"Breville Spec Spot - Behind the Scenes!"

You have to speak under the microphone. Please don't move the cup because then that's all we hear with a microphone. Do not walk over those cables baby. Oh, geez Louise, what? This is not professional at all. No. Hey y'all, my name is Daniel Piot and I'm a freelance director and DP based out of Dallas. Been home for a couple weeks now, not a lot of shoots going on.
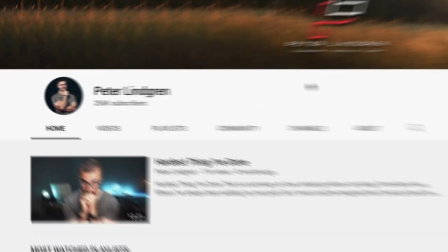0:25 So I started to get the creative itch to shoot something. I've been following folks like Peter Lindgren and Daniel Schiffer on YouTube, and I love the style they've developed.
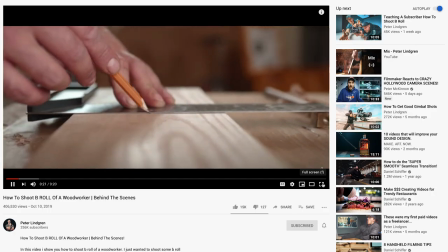0:32 I feel like it fits really well with kind of my own style of shooting and editing, and so I figured I'd give something like that a shot. So I started thinking, what do I have access to that I could shoot?
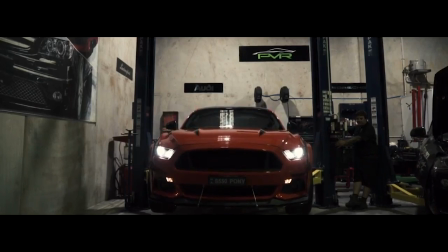0:40 And then it dawned on me, I could do something with my Mustang in the garage.
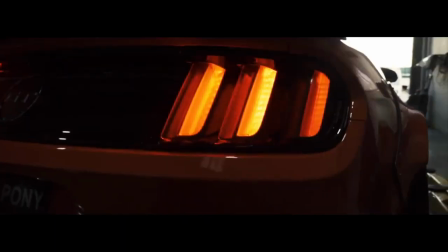0:47 And then I remembered, I don't have a Mustang. I've got a 2000 Gold Camry with some hail damage. And I also don't have a garage. So then I thought what else do I love that I could shoot? If only there was something I love that I have in my house and
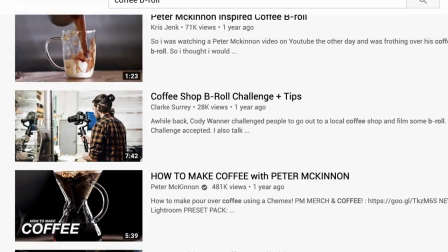1:04 then it hit me you know what there isn't enough of out there people making coffee. Besides I love coffee and more than that I'd love the Breville machine that gives me that coffee.
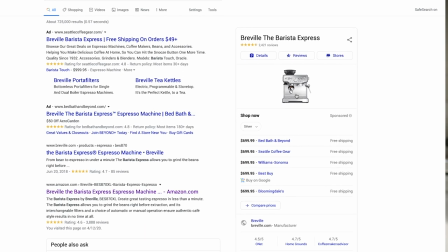1:13 I haven't done a lot of product cinematography so I figured a shiny reflective object would probably be the easiest thing to start with. Even though I was pretty sure I was gonna nail it right out of the gate I decided you know what let's go into a a pre-light day just in case. But instead of a pre-light day, it was more like a pre-light evening after everyone's gone to sleep. So I got all of my lights set up, and because it was nighttime, there wasn't much ambient light, and I kind of liked the contrasty look I was getting.
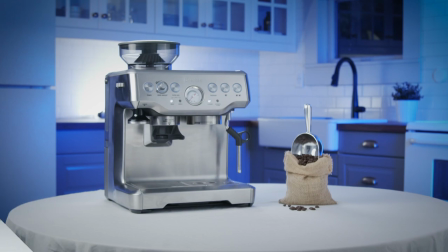1:39 I also decided to do a color wash on the background just to make it more stylized. But the next morning when I got ready to actually start shooting the spot, I realized that the brighter, kind of lighter look with all the ambient light coming in was probably a little more,
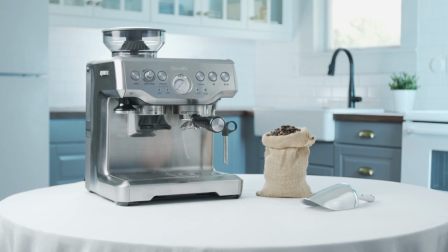1:50 you know, on brand for a product like this. So I tweaked my lighting some and here's what I ended up with.
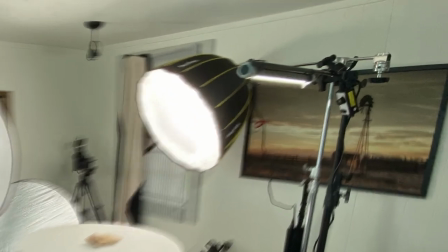1:55 I'm using my Aputure 120D with a light dome as sort of a big soft key.
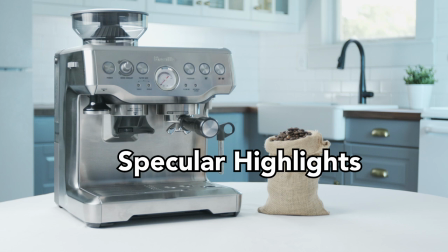2:00 I actually found that dropping it down lower gave me some nice specular highlights on the bean hopper, which I really liked.
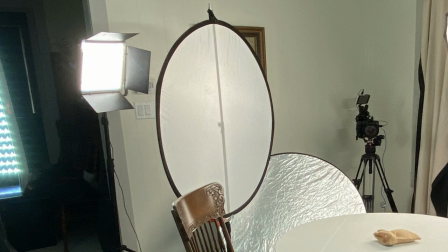2:06 Then I came from the other side with the Draycast panel light through a big diffusion disc to give it a nice soft fill.
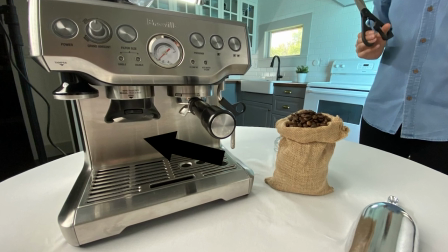2:11 Everything was still kind of a little dark underneath where the group head and the tray and all that is, so I brought in a silver reflector disc and just bounced some light back in,
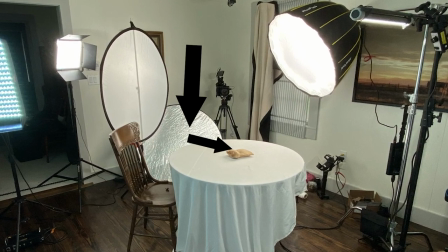2:18 found the right angle, and that reflection actually brought a lot of nice light and dimension to the front of the machine. I still wanted to bring a little bit of a blue wash to the background like I had with that nighttime look.
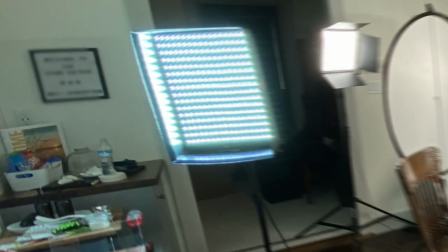2:28 I feel like blue tones look really cool with the metallic elements, so I used a falconized RGB light and I dialed it to a super deep blue teal type color.
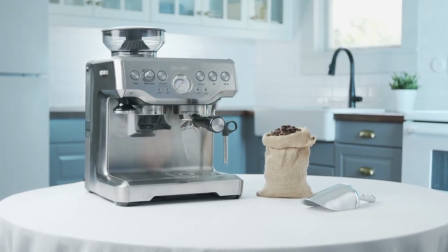2:36 I have a couple quasars I just picked up, so I dropped those little two-foot tubes on the counter behind the espresso machine,
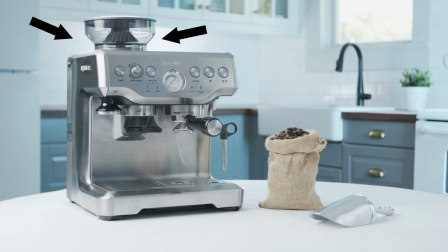2:41 but that quasar helped to offset the hopper, made like a little glow kind of a silhouette that helped that to really shine. I ended up with another two foot quasar. I taped it to the c-stand arm as a kind of a back rim light that I could move around. I actually ended up moving that light quite a bit for a lot of the close-ups to help backlight the steam when I was pulling the espresso shot. Some of those things just to give it a little pop. So with the lighting dialed in it was time to choose from my list of available talent and at first we tried casting a young unknown talent. Unfortunately that didn't work out. So I ended up going with option number two, which was my wife, fortunately she was really excited about it.
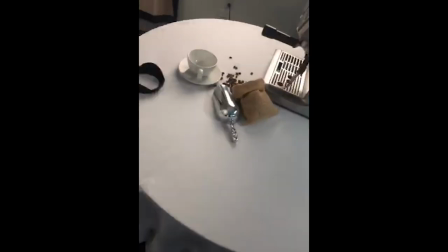3:20 Daniel wants to do a spec spot with our Breville copy maker and guess who gets to be the talent.
So we got to work and started knocking out shots and fortunately I decided to storyboard everything out first.
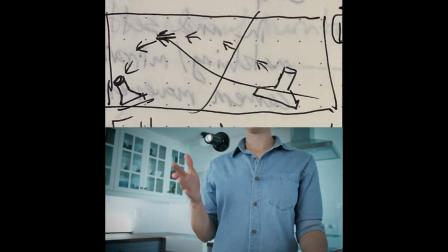3:37 As we went along, I did kind of tweak and modify some of what I had storyboarded, but it was really helpful just to look back and kind of see what shots I was missing,
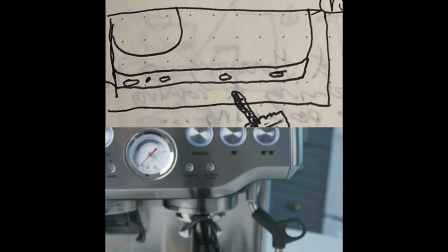3:44 if there was a transition idea that I had forgotten about.
Day two of shooting.
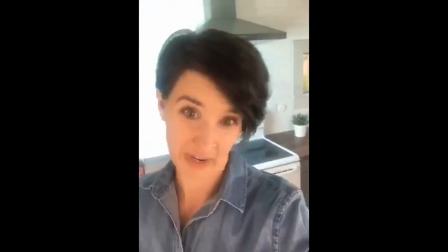3:49 Where are you when I need you? I need somebody who knows how to do hair and makeup because I don't, and possibly even somebody that just has makeup. Not gonna go well. Save me.
Once we finished shooting, I took it into post and started putting everything together.